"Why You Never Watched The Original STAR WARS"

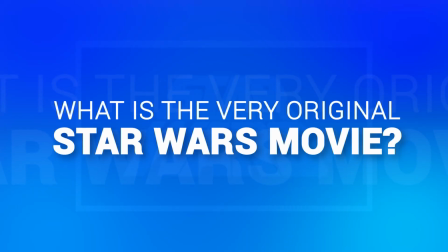(0:00)
What is the very original Star Wars movie? Easy question, but the answer is a bit complicated.
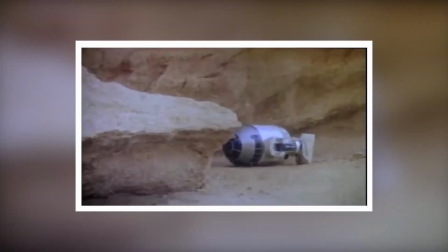(0:05)
Star Wars is easily one of the most iconic movie franchises ever made. A total cult classic, the films have been relevant for almost half a century.
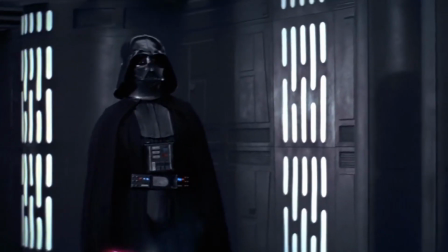(0:13)
The films combined elements of space and extraterrestrial organisms with a human storyline, making it one of the first to do so.
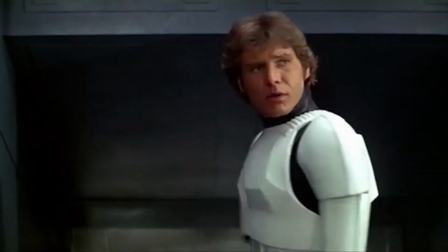(0:21)
They intrigued the viewers with the unusual plot and the everlasting visuals.
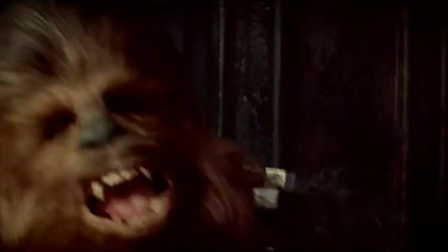(0:25)
Many sci-fi geeks, like me, must have watched the original adaptation of the movies in the series, right?
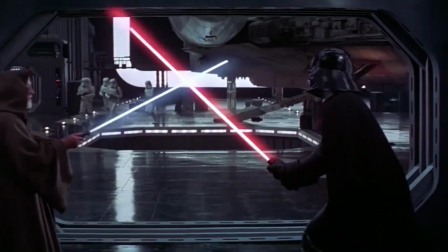(0:31)
That's where you're mistaken. Hey folks, welcome back to another video.
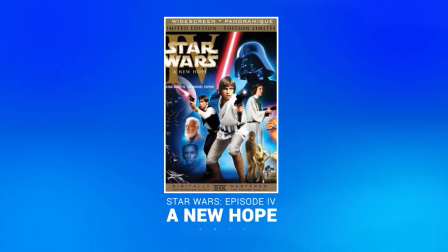(0:34)
Today we're going to discuss all the changes made in Star Wars Episode 4 in comparison to the original, and why these changes were made.
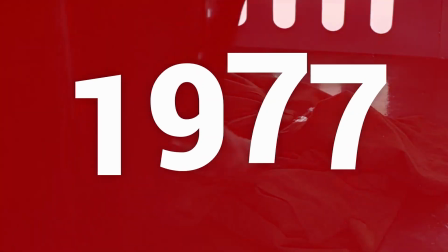(0:42)
So, let's get started. The first installment of the franchise released in 1977, but already re-released in 1981,
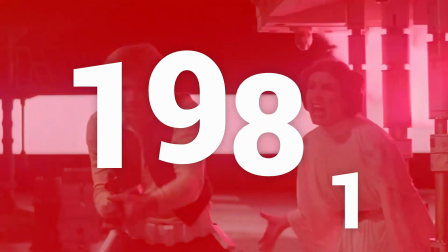(0:49)
and had many noticeable changes in it, most notably the layout of the title.
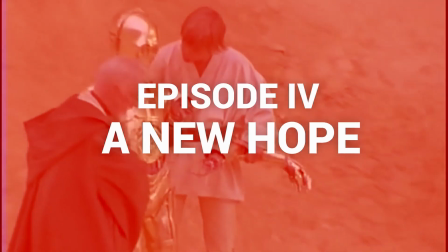(0:53)
The subtitle, Episode 4 A New Hope, was added, which wasn't present in the previous film.
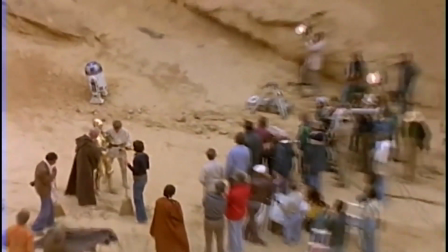(0:58)
This subtitle has since then remained stagnant, and was the first hint to how George Lucas planned to expand the Star Wars saga.
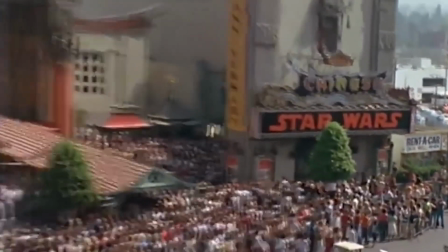(1:05)
I think in 1977, when nobody knew Star Wars,
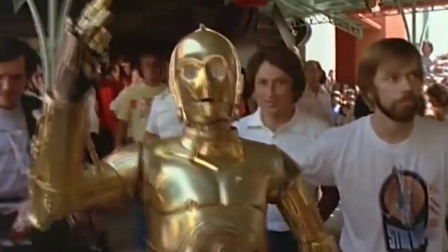(1:08)
it would have been confusing to release a movie called Episode 4 when there was no Episode 1, 2, and 3.
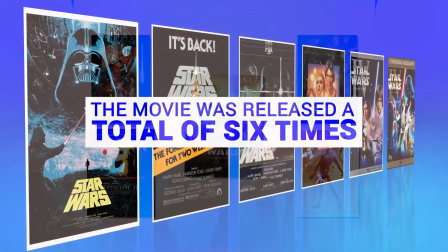(1:14)
But this was not the only re-release. The movie was released a total of 6 times, in 1977, 1981,
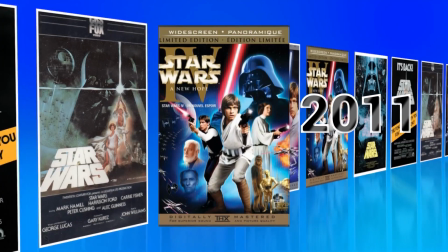(1:23)
1985, 1997, 2004, and 2011. Most of the changes made were minor and consistent with the storyline.
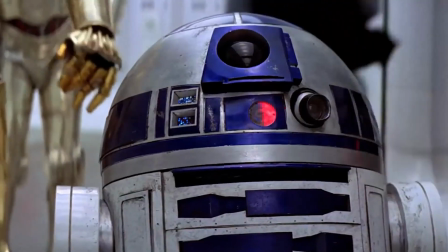(1:30)
An example of this would be added CGI effects and better visual aids in many of the landscape scenes.
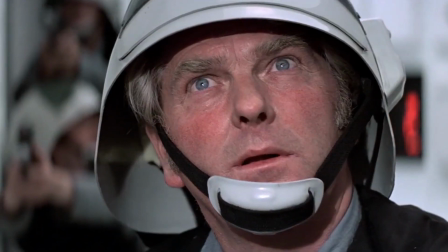(1:36)
An important change was noted in 2011. This was a change in Ben Kenobi's call.
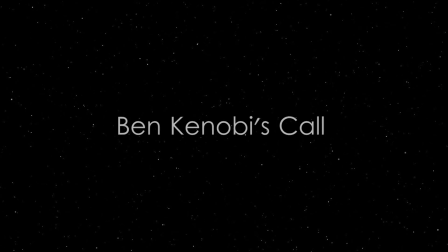(1:41)
In the versions before 2011, his call was more low-pitched and mellow,
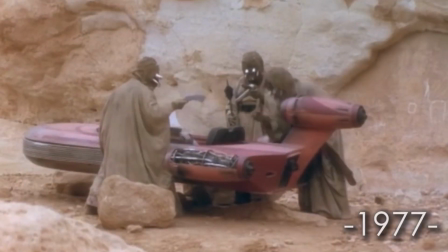(1:45)
but in the 2011 version, his call was much louder and resembled the roar of a large animal.
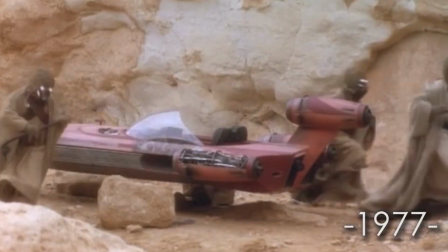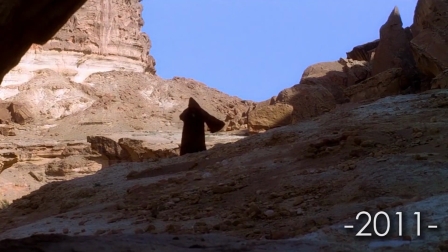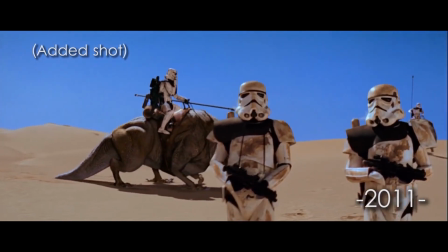(2:05)
Another change specific to the 2011 version was added CGI shots of creatures that weren't present in the versions prior to this.
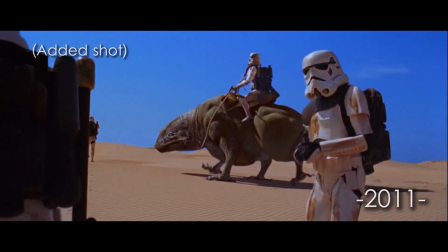(2:12)
In the previous film, standing statues of space creatures were used, but with the advancements of technology,
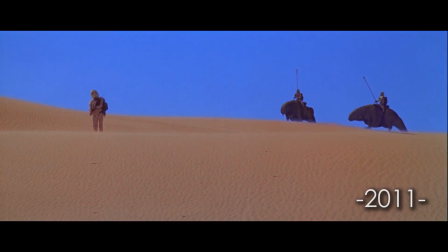(2:18)
a kind of lifelike CGI was used in the 2011 adaptation of the films, which can be seen here.
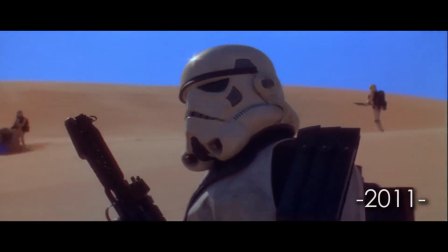(2:23)
Funny thing is that, in my opinion, the older versions look much better if I watch them today in 2020.
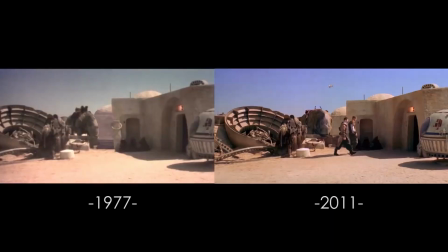(2:29)
The CGI in 2011 was just not on the same level as it is today,
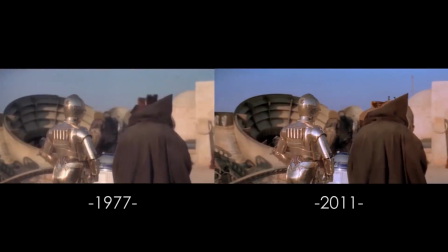(2:34)
and maybe they did not put that much effort into it because it was only a DVD re-release and not a new movie.
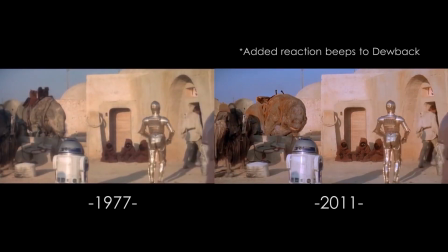(2:40)
From current perspective, the animations just look unreal, whereas the manual effects and costumes from 1977 still look great.
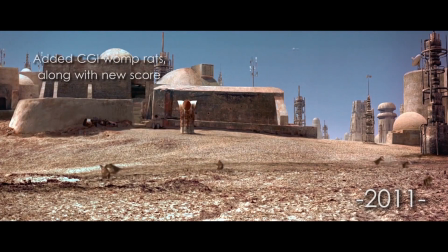(2:48)
Just look at these added shots from Mos Eisley Spaceport.
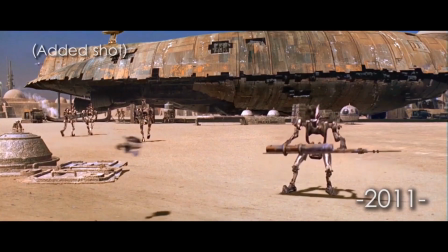(2:51)
They were completely unnecessary for the plot, 100% CGI generated, and just look out of place.
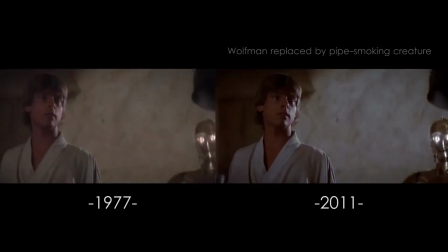(2:58)
A change in characters was noticed with Wolfman being replaced by a pipe-smoking creature, which you can see in these shots.
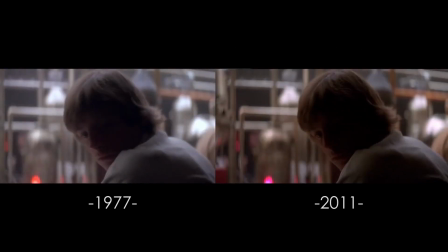(3:04)
Maybe they just thought that a Wolfman is not your typical space creature. A change in the script was also seen in the Han Greedo shooting scene.
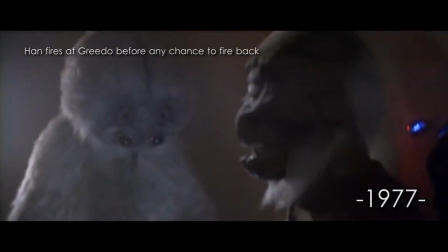(3:11)
In the original film, Han fires first, but in the 2004 and 2011 adaptations, Greedo shoots at Han first with Han firing back in retaliation.
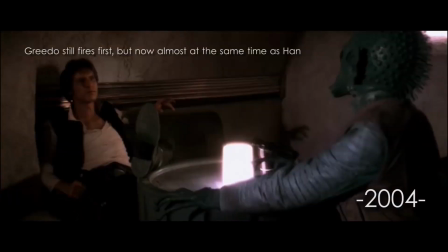(3:19)
I don't quite understand this change because it's a bit unrealistic that a headhunter like Greedo can't hit a target that is exactly in front of him.
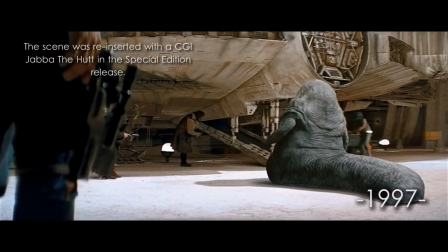(3:27)
Coming to the Jabba the Hutt scene, viewers of the original 1977 version wouldn't recall this scene as it had been entirely cut out due to post-production constraints.
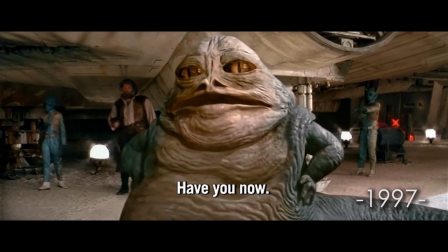(3:36)
However, it was present in the special edition release in 1997 with a CGI insert.
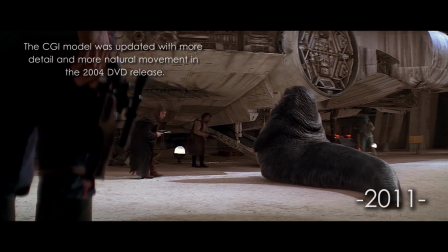(3:41)
The 2011 model updated the scene to make it look more natural. It's an improvement, but not exactly the quality that you see in movie theaters nowadays.
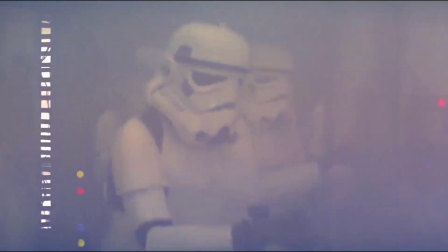(3:49)
But what to think of all these changes?
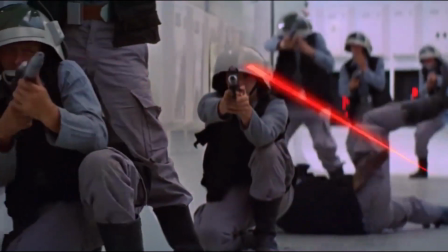(3:51)
Of course, there are no big changes in the plot, but it was a surprise for me to learn that I never watched the real original Star Wars.
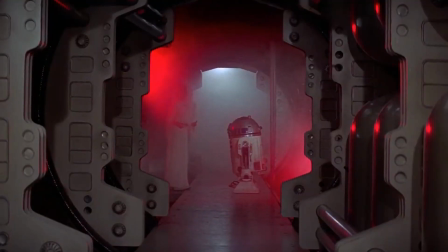(3:58)
On TV, they usually show the latest versions, and therefore it is quite possible that many people feel the same way.